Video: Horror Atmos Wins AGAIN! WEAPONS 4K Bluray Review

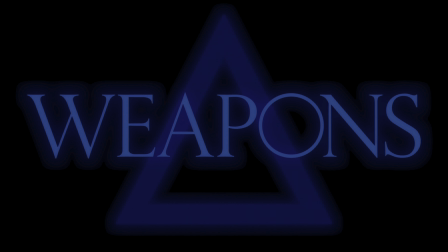2s
Today we're going to check out Weapons on 4K Blu-ray. I'm not here to talk about how good or bad this movie is. I'm just going to share some of my thoughts on the audio and the video quality. Now let's go over a few tech specs. The movie was shot at 4.6K. It's got a 4K DI. It's rated R. Runtime is 128 minutes. Aspect ratio is 239:1, and the audio is in Dolby Atmos. Now, before we take a look at this audio and see how active this mix is, if you don't know what the Dolby Atmos object viewer is, you can find a link down below in this video's description that tells you all about it, what it does, and where you can get it. You can also find a list of all the gear that I use for these 4K reviews down there as well.
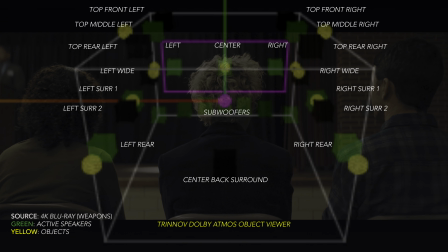39s
All right, now jumping over to the Atmos viewer, we can see that around the 5-minute mark,
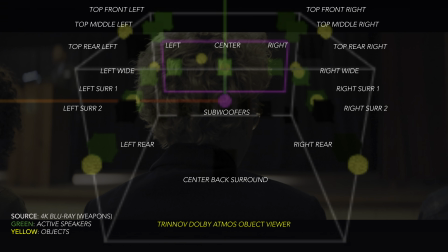45s
we get the girl's voiceover clearly locked in the center channel.
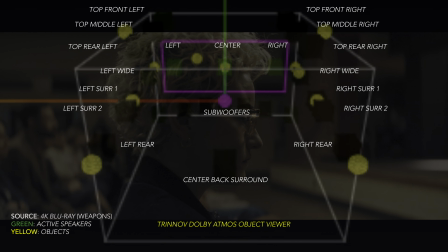48s
There's also a guy at a podium speaking to the crowd that tracks from the left side of the room slowly till it moves over to the right side of the room.
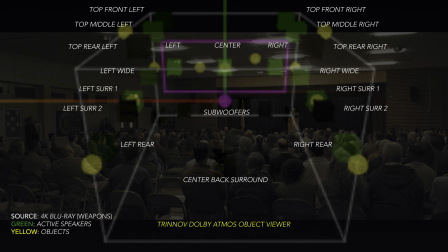57s
It's not heavy on surround, but the space of this auditorium is faithfully captured through the surround channels.
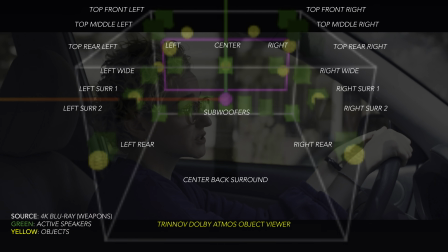64s
At around 20 minutes in, you can see that most of the speakers are engaged. This is supposed to sound like you're inside the cabin of the car.
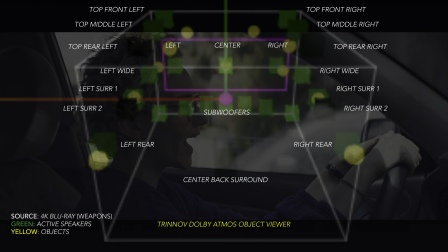72s
So in the background, you'll hear some very light road noise, and there's also some very light cabin pressure produced by the subwoofers.
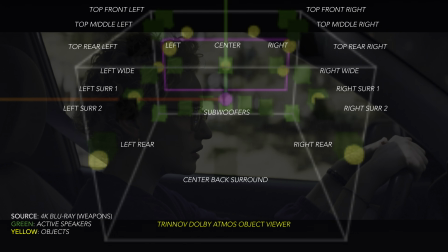80s
And this happens for the few times that we do get scenes that happens inside cars.
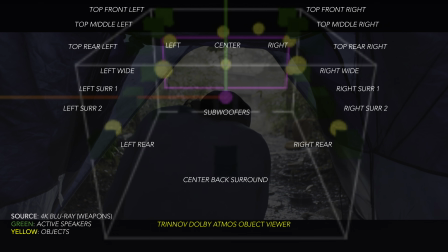85s
It's subtle, but has a really cool effect. At 57 minutes in, we obviously have to have rain.
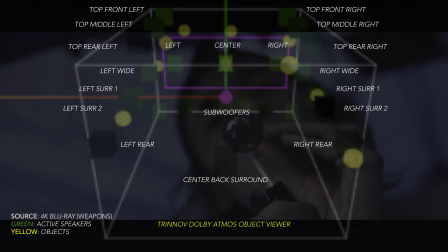91s
In this part, it's meant to sound like rain is hitting the outside of the tent, so you'll hear it above your head and through the lower surrounds.
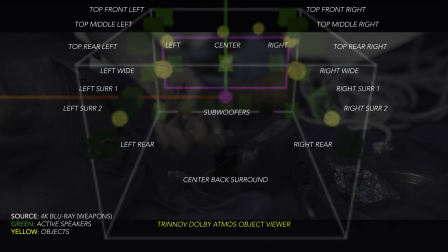99s
Now, these were just a few notable moments with good surround activity.
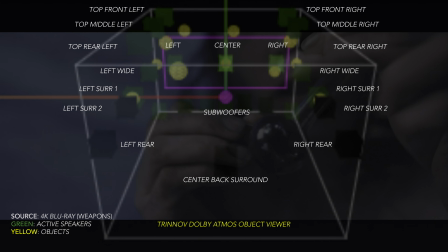103s
This is not a huge action movie, so there's not going to be things blowing up or a ton of gunshots.
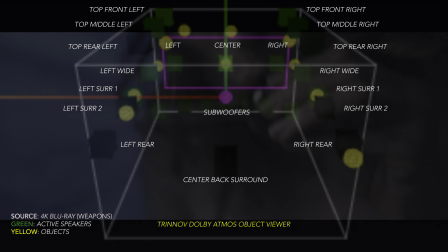109s
It's full of these really small moments that can engage all of your channels in subtle, yet aggressive ways.
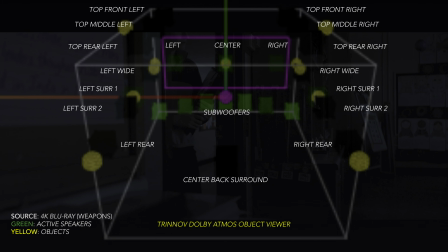115s
As for bass response, at 26 minutes 38 seconds, you'll feel this low pressure buildup that should vibrate your windows.
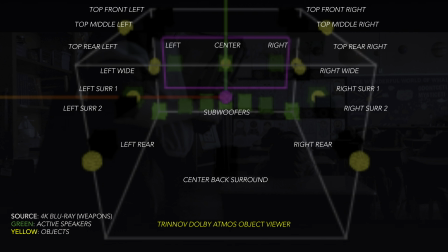124s
If your subwoofers can reach low enough, this scene should sound pretty impressive.
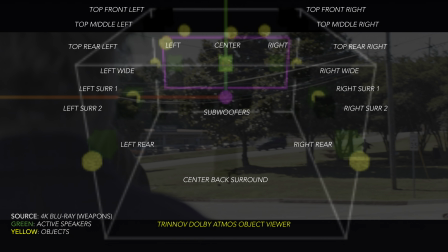129s
At 45 minutes, we get these deep tribal drum beats that totally bang hard as we see Wong running down the street.
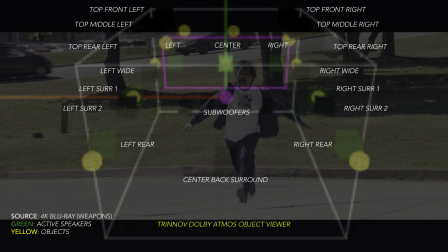137s
This plays in two different parts of the movie, and it bangs even harder the second time around.
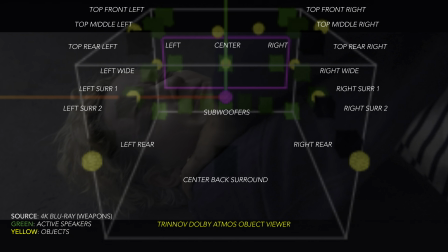143s
This movie does have some really impressive LFE that digs low for those with infrasonic capable subs and can hit crazy hard. And coming from F1 and Superman, which are both Warner titles, this one is definitely steps above. Well, 5 steps above if we're comparing it to F1.
What the fuck?
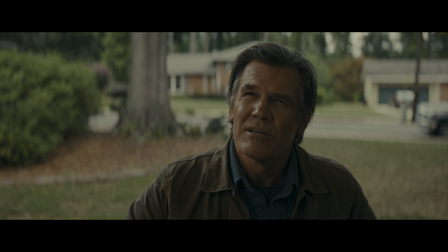162s
As for video quality, they did use film emulation to make this movie look like it was shot on film, so there is a light layer of grain throughout.
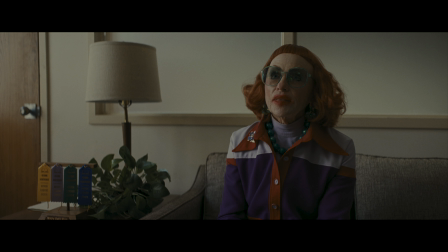170s
I'd say it's light enough to keep the grain haters from complaining, and at the same time does remove that ultra-fine 4K detail that you can get by shooting on digital.
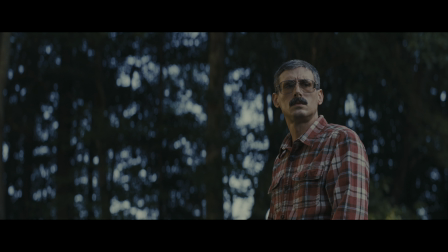179s
It's still very detailed, but with a soft roll-off around edges.
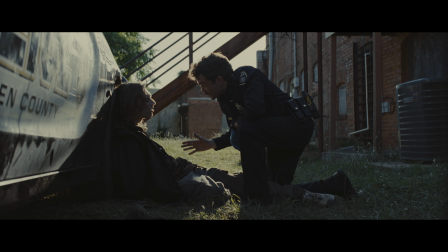183s
The color palette is subdued with a dark, gloomy aesthetic, which, of course, fits in well with the theme of the movie.
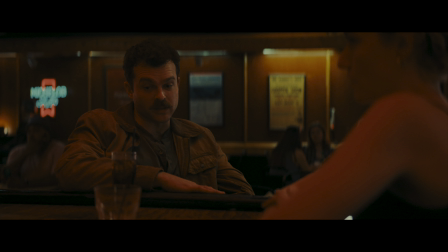189s
So there are no flashy, colorful HDR vibrant scenes in this. It does have a max CLL of 164 and a max FALL of 42.
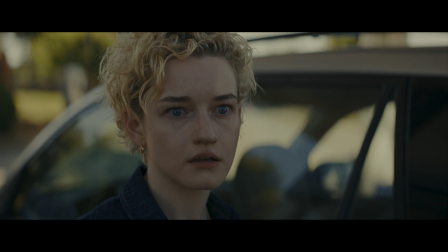197s
Again, this is not going to impress anyone with its HDR brightness.
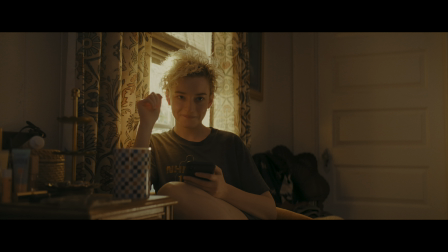201s
And specular highlights aren't going to blow you away, though I didn't find anything was egregiously clipped in the brighter shots. The blacks were slightly elevated, which can give certain scenes a murky look that again goes back to the subdued,
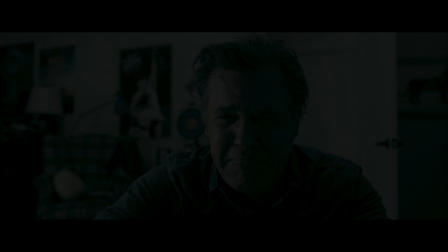214s
gloomy look and feel of the movie, which I'm sure was a creative choice. Overall, this was a fine looking transfer that perfectly conveyed the tone of this movie.
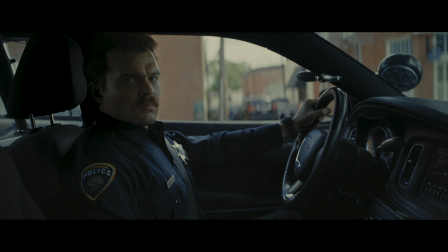222s
I don't think it's going to wow anyone from a detail and HDR perspective, and I don't think anyone is really going to be disappointed either. I'm going to go with an 8.8 for video. Audio-wise, this was one of the best mixes that I've heard this year. It isn't full of discreetly placed objects floating in space with things blowing up, but it is full of great atmospheric effects that are subtle, and the musical score is both low-key eerie and over-the-top with killer bass response that absolutely slams. I'm going to go with a 9.7 for audio.